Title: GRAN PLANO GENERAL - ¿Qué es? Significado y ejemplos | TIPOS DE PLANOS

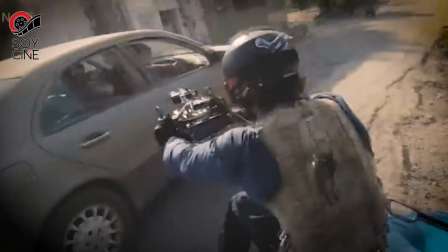Hay una infinidad de elementos que entran en juego a la hora de realizar una producción cinematográfica.
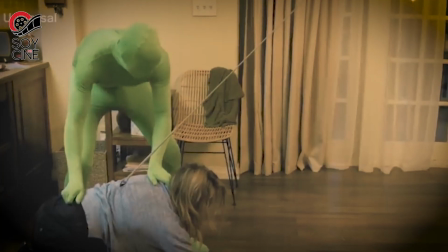No se trata solo de contar historias, sino de cómo contarlas. Elegir el tipo de plano adecuado para cada escena puede marcar la diferencia.
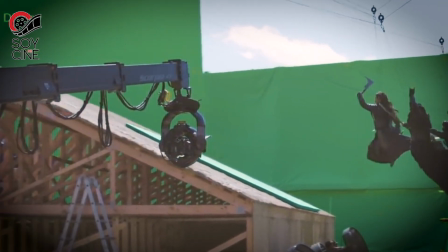Solo por la manera de colocar la cámara podemos provocar claustrofobia o incomodidad,
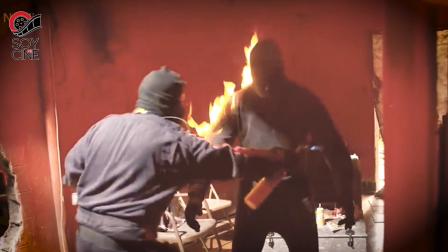realzar a un personaje frente a otro o centrar la mirada del espectador en un objeto concreto.
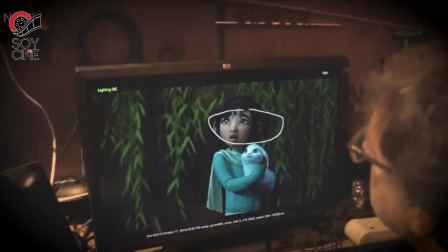Decidir cuál es el que mejor funciona en una secuencia es trabajo del director y del equipo de fotografía.
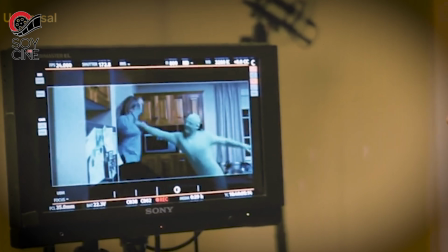Algunos de los directores trabajan con storyboards para configurar esos planos antes de empezar a rodar,
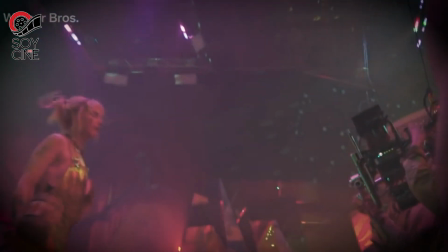y otros se fían de su instinto en el set de rodaje para hacer los cambios necesarios.
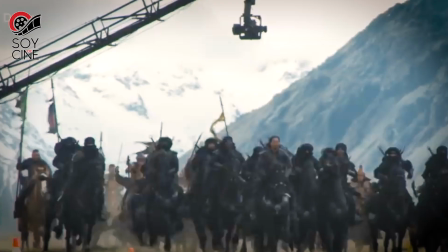Si alguna vez has soñado con hacer una película,
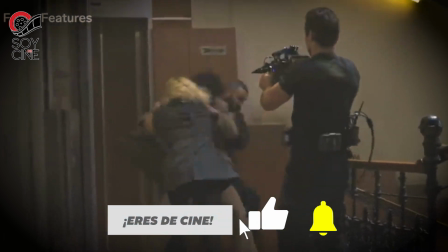presta atención a esta serie de vídeos sobre tipos de planos cinematográficos que iremos publicando en el canal porque te van a resultar muy útiles.
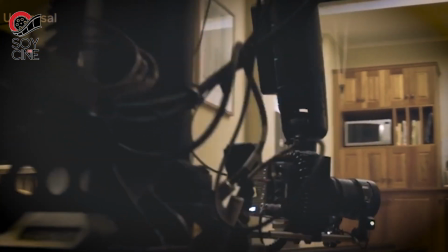Cuando hablamos de planos, debemos distinguir entre tres conceptos: el encuadre, es decir,
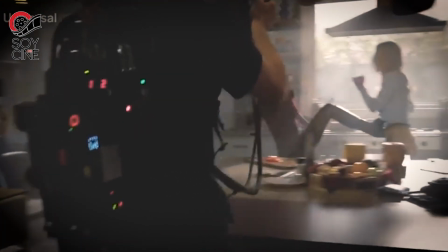el espacio que capta el objetivo de la cámara, el ángulo en el que situamos la cámara y el punto de vista del que observa.
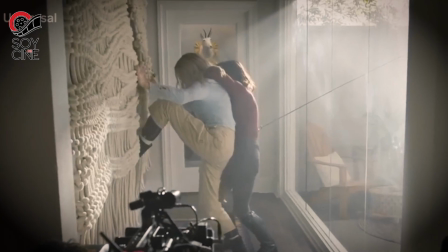En este primer vídeo vamos a empezar por ese encuadre.
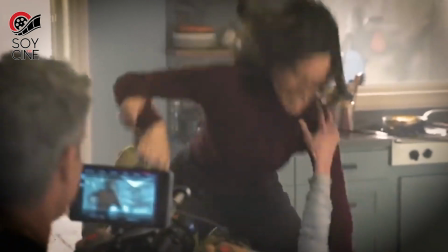Si atendemos al encuadre, podemos usar varios tipos de planos que van desde lo más lejano hasta el detalle más pequeño.
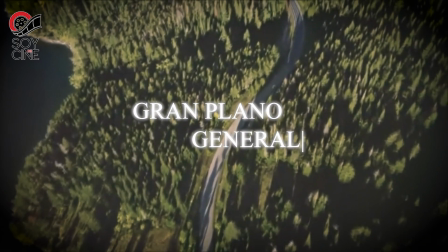Hoy os traemos el gran plano general.
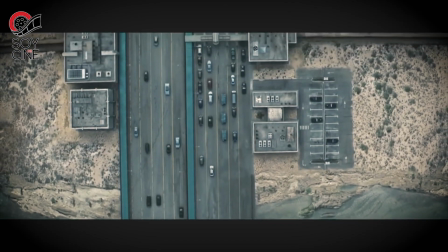Es un plano meramente descriptivo que da mayor importancia al entorno que a los personajes.
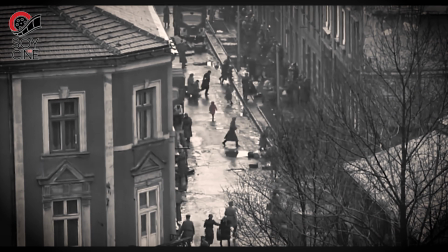Se usa sobre todo al principio de una película o una escena para darnos un contexto físico del lugar donde transcurre la acción.
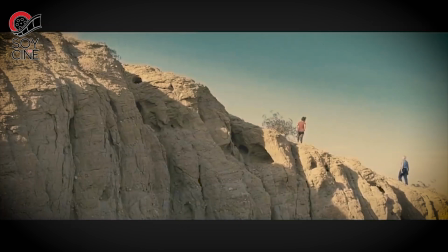También se puede usar para remarcar la sensación de aislamiento de un personaje o para
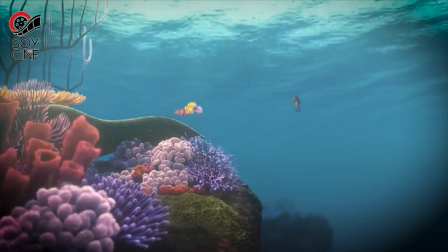reflejar su condición de criatura insignificante en una comparación con su entorno.
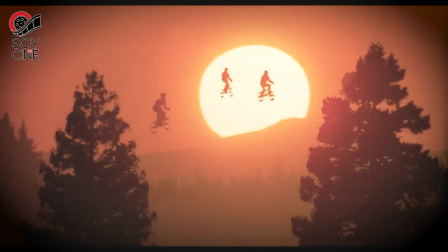A veces es cuestión de distancia y otras de altura. Cuando un gran plano general se realiza desde muy arriba, se llama plano aéreo.
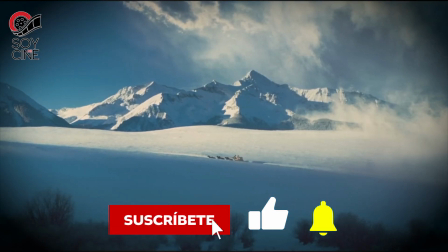No os olvidéis de suscribiros al canal y darle a la campanita para no perderos más contenido como este.
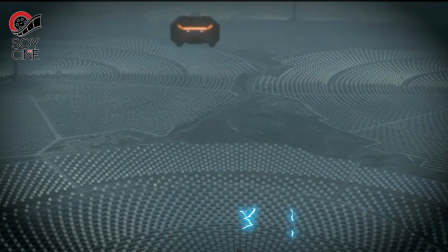Mientras tanto, nos seguimos viendo por aquí. ¡Hasta luego, cinéfilos!